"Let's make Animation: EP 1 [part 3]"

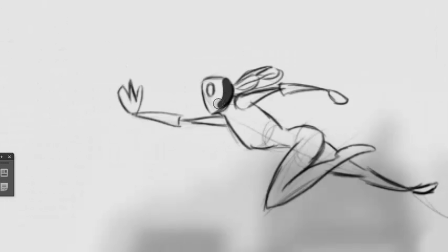[17:21]
The shape of that head kind of reminds me of The Rocketeer.
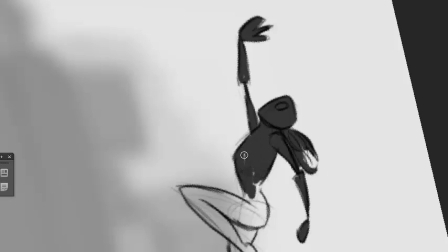[17:30]
It was a 19-something movie.
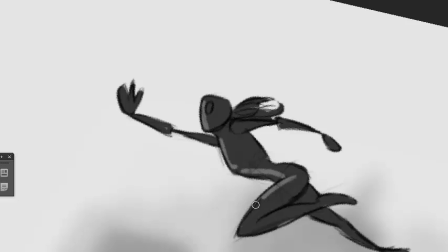[17:38]
It's actually a brilliant design. It started out as a comic book.
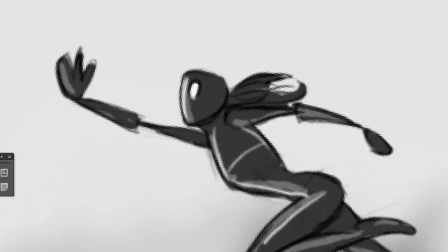[17:44]
Only realized that now with this pose, because this is kind of like an
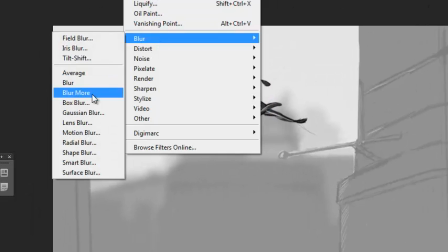[17:52]
iconic pose for all superhero characters.
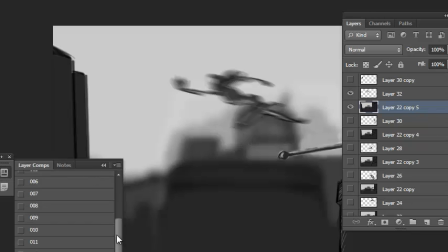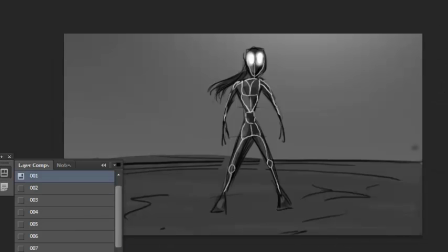[18:05]
But we're motion blurring it so much that when that frame passes, all you're seeing is the direction of motion.
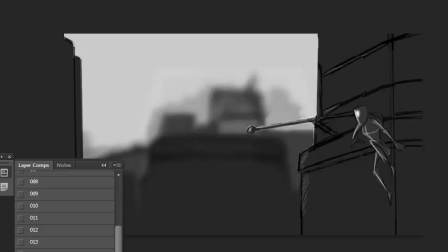Realize she's in the wrong position there. Moving up, yeah, that looks better.
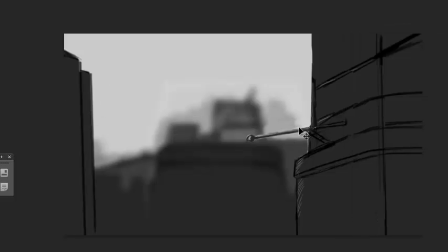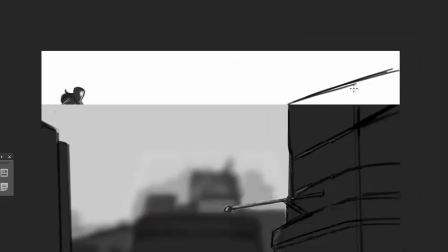[18:29]
And this is much easier because we're just moving the whole canvas down. And I'm just adding the top of that building.
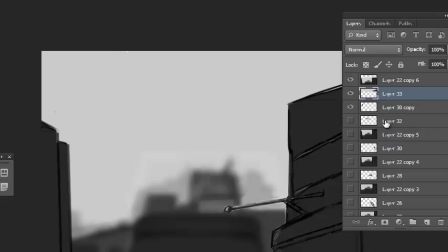[18:42]
And now we can just concentrate on the action that needs to take place. And just flipping the image.
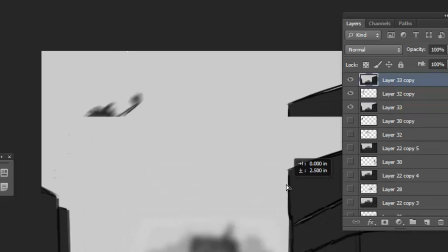[18:55]
We can put in one more frame.
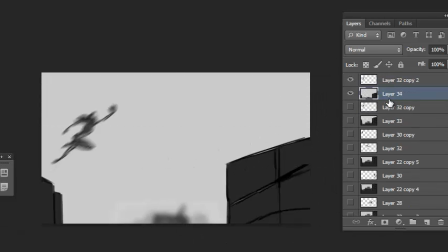[18:59]
So I'm getting quite near the end of this part, and I'm thinking I need to
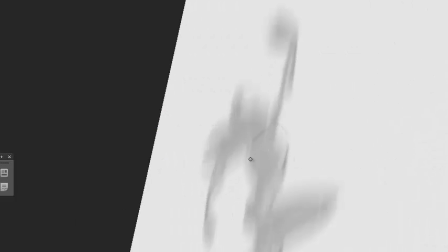[19:08]
close down this episode and start with a new episode where we'll try to work a little bit faster.
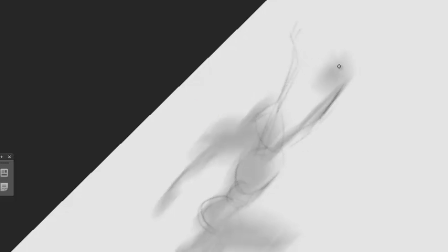[19:17]
We're not as far into our storyboards as I had hoped,
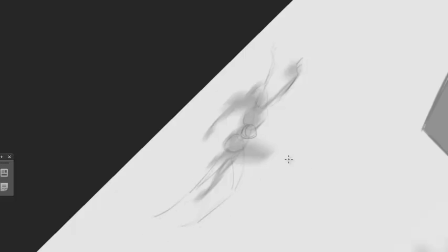[19:23]
but in the next episode I'll be working a lot faster and spend less time drawing backgrounds so that we can get the sequence working.
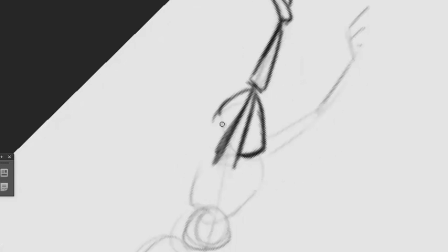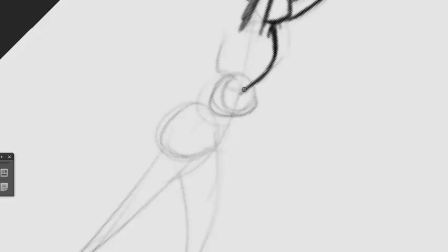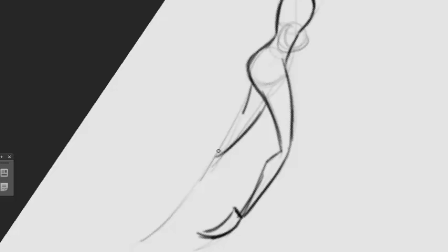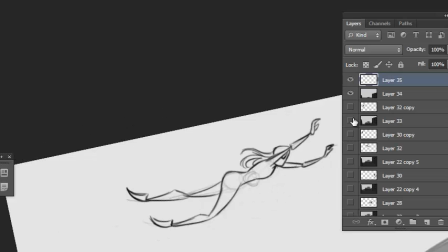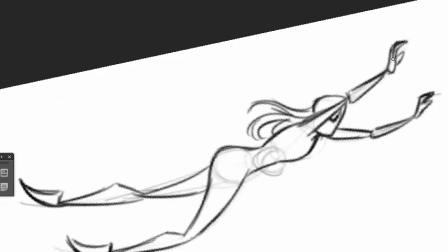[19:55]
In that pose, all she needs is a cape.
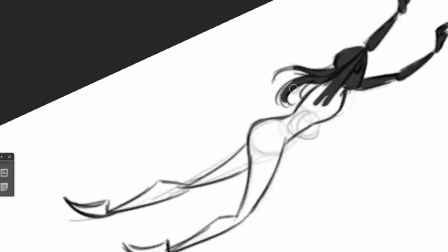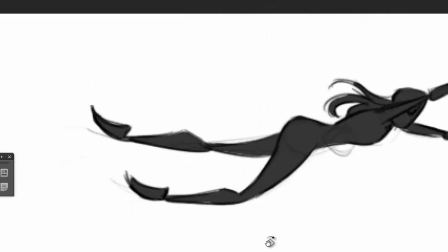[20:05]
But again, we're completely going to destroy the image with motion blur. It's just a gesture of the direction of the motion.
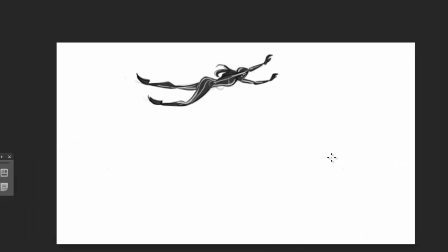[20:15]
So if you have any ideas that you'd like to share, I'd love to try and incorporate those.
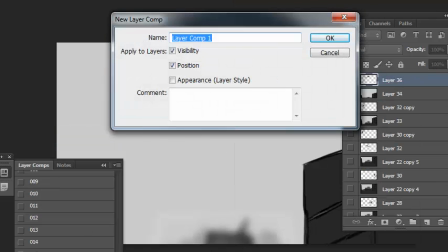[20:25]
As always, please like and subscribe. You'll be helping out my channel a lot.
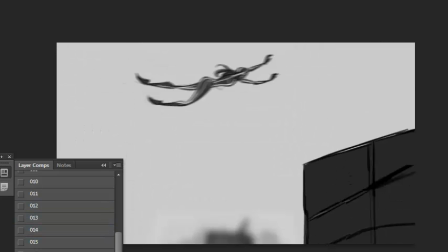[20:31]
So thanks for watching, and I'll see you in the next episode.